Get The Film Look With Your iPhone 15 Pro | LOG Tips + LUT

Right, so obviously the entire internet is going crazy over ProRes log on the iPhone 15 Pro, and I think rightfully so. It looks damn good. And truthfully, I don't actually have anything bad to say about it. I think this is a great implementation of a log profile in a camera. And the fact that this is in an iPhone just continues to boggle my mind. And these tests that I'm doing, like honestly, it's mostly out of curiosity.
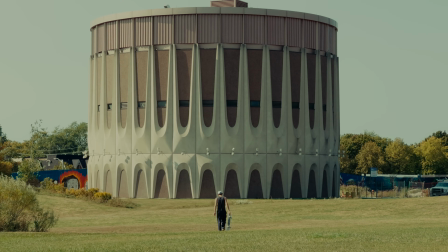I don't think I'm actually going to be using ProRes log all that much. I just find a little bit of a cumbersome process. I don't want to attach an external SSD or an SD card. For me, it's just not my way of using a phone.
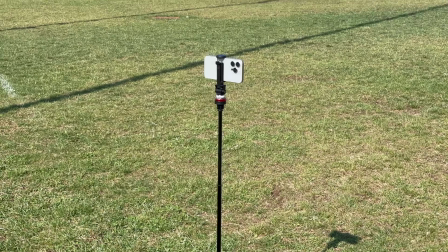If I'm using a phone, I want it stripped down. I want nothing on it. I don't want to have to grade it later. I kind of just want to use it.
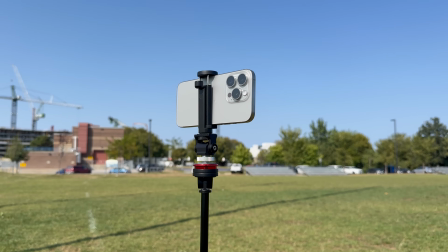That being said, if I'm going to use it in something professional, like I did in my iPhone 15 Pro versus cinema camera video, if I'm going to be doing a vertical angle or something like that for a client,
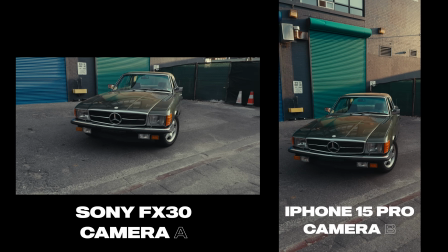sure, I'll use ProRes Log. But for everyday shooting and probably even filmmaking type stuff where I'm just doing behind the scenes, I'm not going to bother with ProRes Log. But I'm sure there's a lot of people out there that this is their only camera and so if this is your only camera sure like if you want to make a movie if you want to do anything cinematic sure use prores log and so this test should help you understand a little bit better of what you can do with prores log i'm going to give you my number one tip from what i've learned with this log profile and it's the
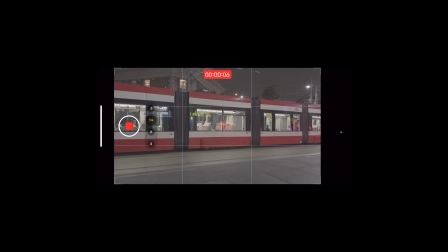complete opposite of any other log profile i have ever used you're going to want to under expose your footage and i know that's crazy because
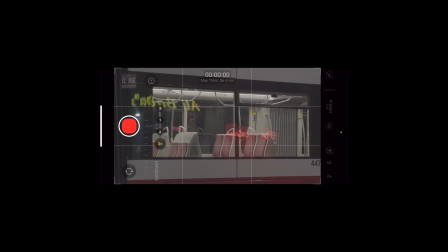typically we talk about ettr which is exposed to the right which means you know you're going to overexposed a little bit to save your shadows.
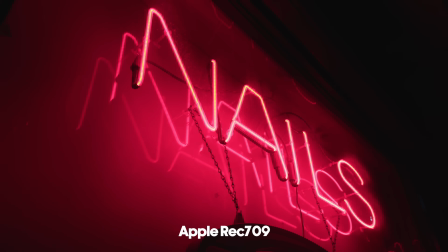Whereas I find with the phone, because it's so noisy in low light, you'd rather just get rid of those shadows entirely and bring them up just slightly.
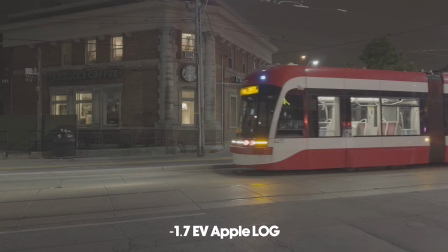You might have to do a little bit of noise reduction, but generally speaking to save the highlights and to get less noise in the shadows,
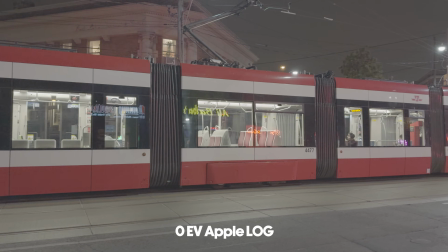you're going to want to just shoot it underexposed because as soon as you expose this thing at middle or even just a little bit high,
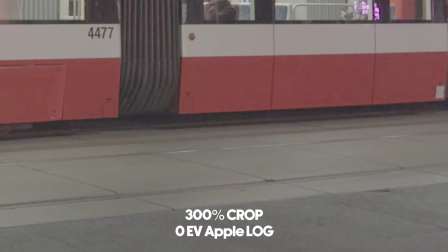the phone wants to crank the ISO and it just looks like dog shit. Everything I shot in that low light stuff and even the stuff right now that I'm shooting, because I'm shooting this on the 15 Pro, I'm under about minus two EV. In my testing, this just seems to give you the richest version of this look coming out of this phone. I think it gives you right contrast ratios.
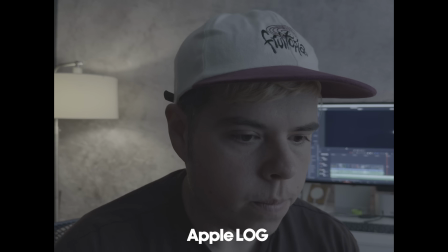And most importantly, it's just a clean image. Now, the one thing I'll mention, you'll see in my Rec 709 examples, it looks very, very dark. But once you get into the grade and you start pushing this a little bit, there's enough latitude in there to get the image where you want it to be.
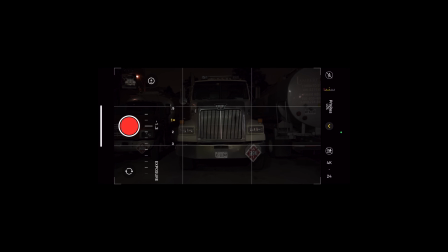Another quick tip, there's no view log assist on the 15 Pro and Pro Max. So essentially, when you're shooting, you really can't gauge your exposure just right.
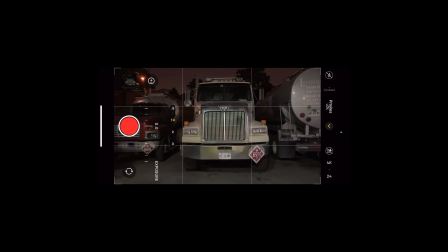So what I like to do is just quickly toggle log off, and you're going to see like an H.265 or regular ProRes preview of what the iPhone's actually captured.
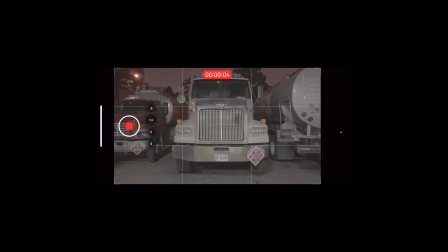And I find that it's really close to what you end up seeing when you import this stuff into your editor. Now, once you get into your editor, I'm using Resolve and Final Cut.
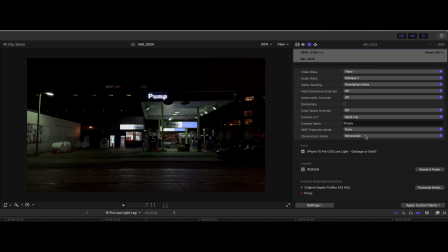Final Cut, you can just apply the Apple Log LUT in the inspector, and you're going to get to a Rec.709 base. This is where you want to start color grading from. And Resolve, same thing, you're just going to set your input gamma. I suggest actually doing a color space transform if you want.
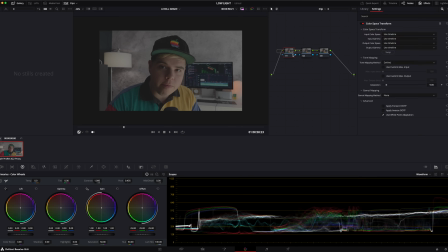So what I did was I went from Apple Log to RE Log C, and then I used Filmbox to do all my color grading.
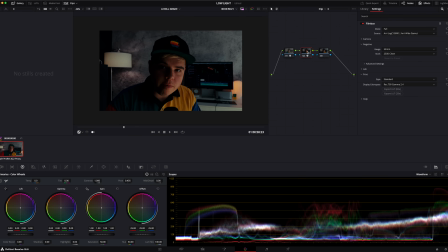If you haven't seen my video on Filmbox, there's a video on my main channel all about it.
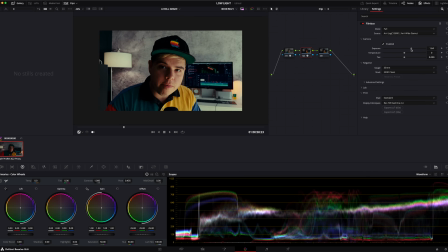I'll warn you, it's not cheap, but this is how I do the film look, the color, and this emulation of halation and grain and all that kind of fun stuff. Now, if you just want a quick turnkey sort of solution, I have a LUT in the description that you can check out.
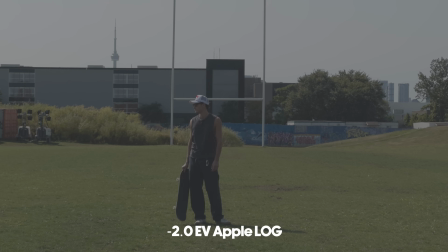This is like the PT iPhone film LUT. It's going to give you a celluloid type look, but don't expect grain, don't expect halation.
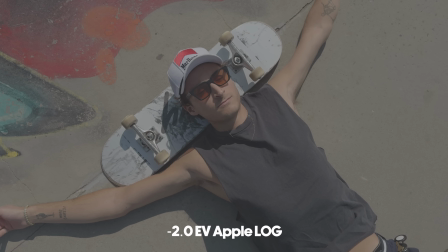I'm getting all of that from Filmbox. This is just me doing an approximation of the color that I like coming out of this phone.
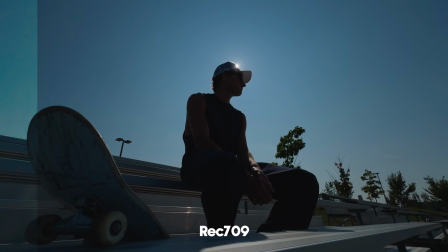Again, all meant to be underexposed, about a stop to two stops. If you're using Apple Log, that's how I've made this let.
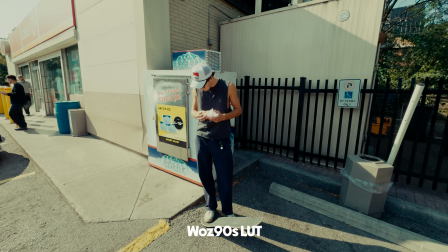So if you slap it on something that's around middle or overexposed, it's probably going to look really mucked up.
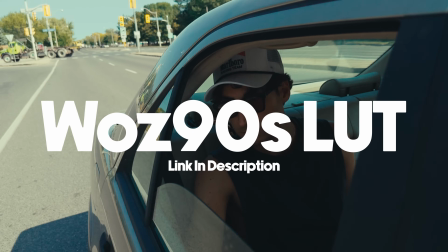So go under, expose minus two, minus 1.7, and this stuff should look quite good.
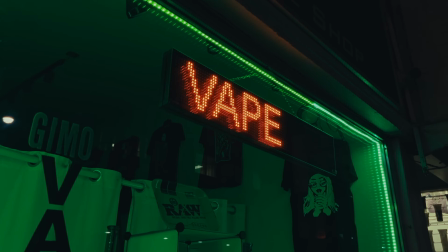But overall, it's amazing that we have this capability in this phone. I think it looks really good. And even in low light, if you're underexposing a bit, you're going to get clean shadows. looks awesome.
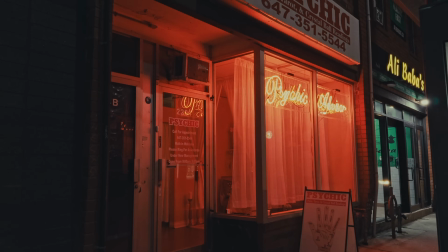For a phone, this is absolutely ridiculous. Let me know in the comments what you thought of this video. If you have any questions about ProRes Logo, the 15 Pro, let me know and we'll see if we'll make some more videos. But I think that's it for this video. My name's Patrick and you will see or hear me next time I feel like making a video. Cheers.